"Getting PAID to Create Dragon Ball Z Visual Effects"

I was asked recently how I make money as a video creator and VFX artist aside from YouTube.
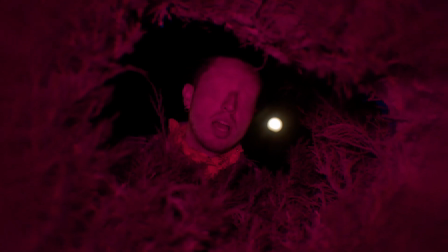0:05 I do everything from music videos to weddings to business promotion, but I recently got a text from a guy who I met about four and a half years ago in a mentorship group, and he's asking me to do my favorite kind of work, which is complete creative control VFX work. Love it. He sent me two reference images, one of a football player with his hand up,
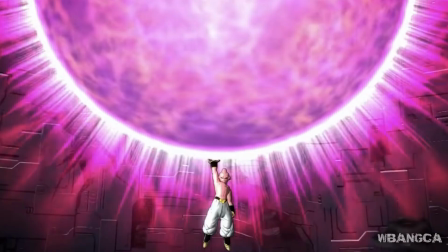0:25 and the second was from Dragon Ball Z and had an energy blast and he's asking if it's possible to recreate. And this immediately got me excited because I used to be a huge fan of Dragon Ball Z when I was a kid. I mean, I couldn't think of anything more fun to do and my younger version would be so stoked at what I've done with my life. I honestly can't believe I get paid to do this. So of course I said yes. So the first order of business for me is to screen record off of YouTube what an energy
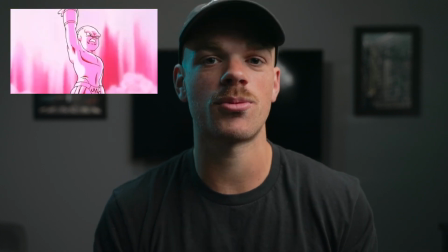0:49 blast exactly looks like and continue to refer back to that as I'm editing mine. So now when I say yes to these types of jobs, I let them know that I need to see the footage because I need to know what I'm working with. Oftentimes when you're working with directors who aren't VFX artists themselves, they can be a little disconnected from what the VFX process actually is. And there can be a huge difference in how long the same effect can take based on the footage presented. Now the great thing about scope, the director, his handle's right here, in case you want to check out his stuff for yourself, but he always comes through with the cleanest stuff, which I'm pumped on. And if he doesn't know how he should shoot something for a specific effect that he's going for, he will contact me to be that VFX coordinator supervisor on that. And I'll send him a either voice message or a long text explaining everything that needs to be done so that it is a speedy process. Because if the shot's bad, the effect's not going to be great or it will require a ton of extra time.
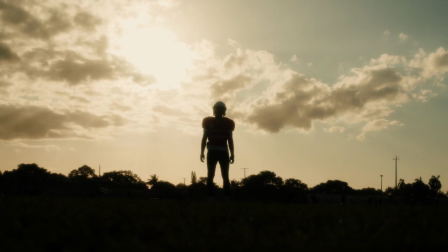1:48 And sometimes the budget just isn't there for that amount of work but luckily once again this shot looks great and it's time to download
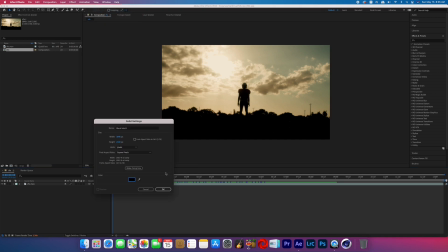1:54 it and get to work I opened up the shot and after effects and the first order of business is to create a new solid that way we can add
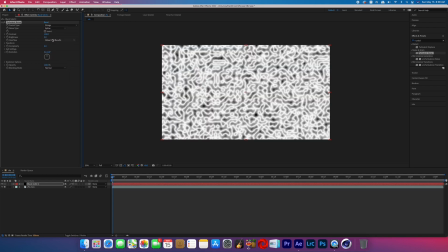2:01 turbulent noise to it I changed the fractal type to strings the noise type to spline and then adjusted the brightness and contrast so that there
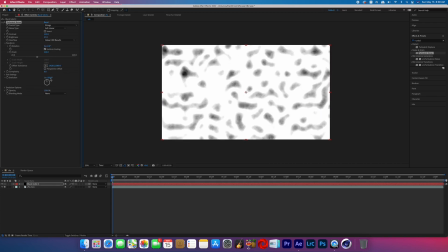2:09 was a lot of white I then scaled up the turbulent noise and then keyframe the evolution so that it would pulsate after that I added the tint effect to it and changed the matte black to a saturated pink color. I then added CC lens effect to change that layer into a bubbly look.
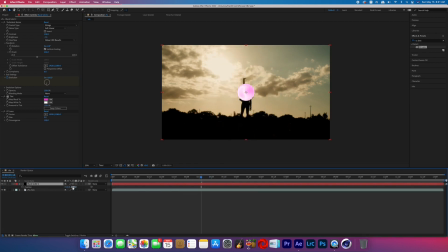2:25 Then I lowered the size of the CC lens and then repositioned that layer to be above the subject's hands. Now it's time to motion track for the position of the hand and we don't need to worry about tracking for the rotation or the scale because it's a perfect circle and you wouldn't really notice it rotating anyway since it's pulsating and the scale doesn't change because the camera is not moving towards or
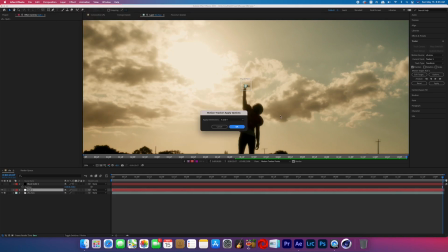2:46 away from the subject. I then applied that tracking data to a null object and then parented our energy blast layer to that null object.
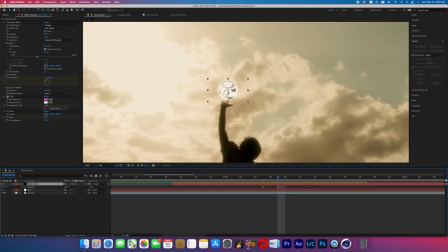2:54 I then keyframed the tint to go from completely colorless to that pink that we set because in our reference the energy blast starts as colorless and clear.
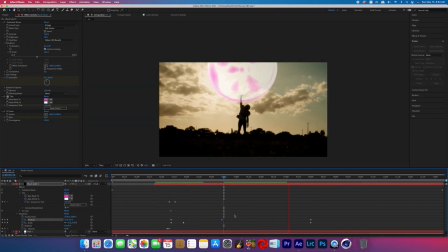3:02 Then I keyframed the size of the CC lens effect and the position of the energy blast
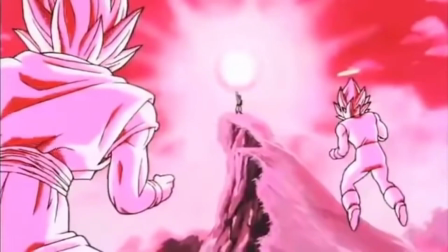3:07 because again if we refer back to that reference if that ball didn't move at all,
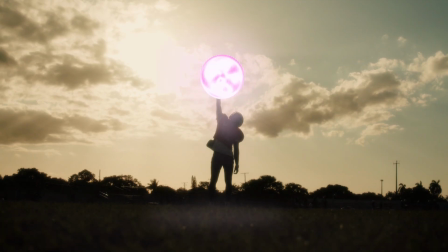3:12 it would completely envelop the subject. So we have to have it move up as it's growing.
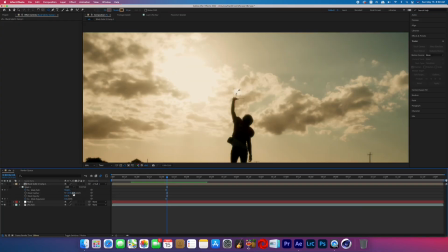3:18 I then keyframed the opacity and the mask expansion in the beginning of the effect so that the ball appears in about two frames and grows as well.
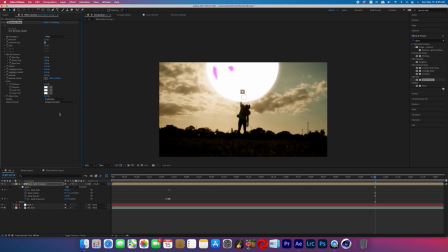3:25 After that, I added a glow to the ball and then I created a new light pink solid so that we can
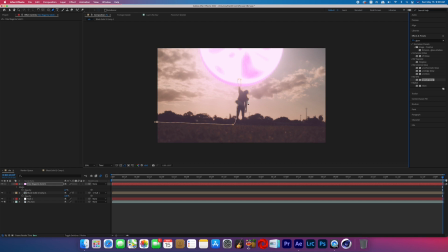3:30 start to fake some of the light coming off of this ball to interact with the immediate surroundings.
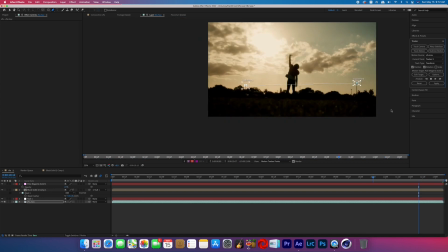3:36 I then tracked the position and the rotation of the background so that when we add all these light passes in it's tracked in properly.
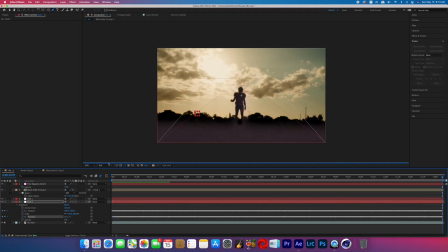3:43 I again added that tracking data to a null object and then parented our light pass to that null object so they would be tracked in.
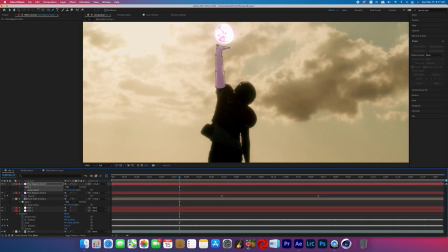3:51 I then went and added a couple more light passes to anywhere that needed it like the arm or the face and then I also added
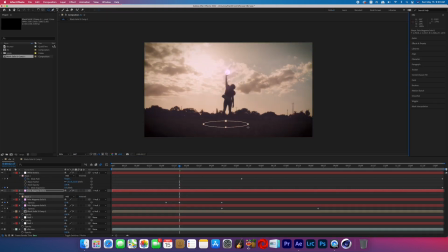3:57 a white flash when the ball first appears and then more light passes on the ground to really sell this effect.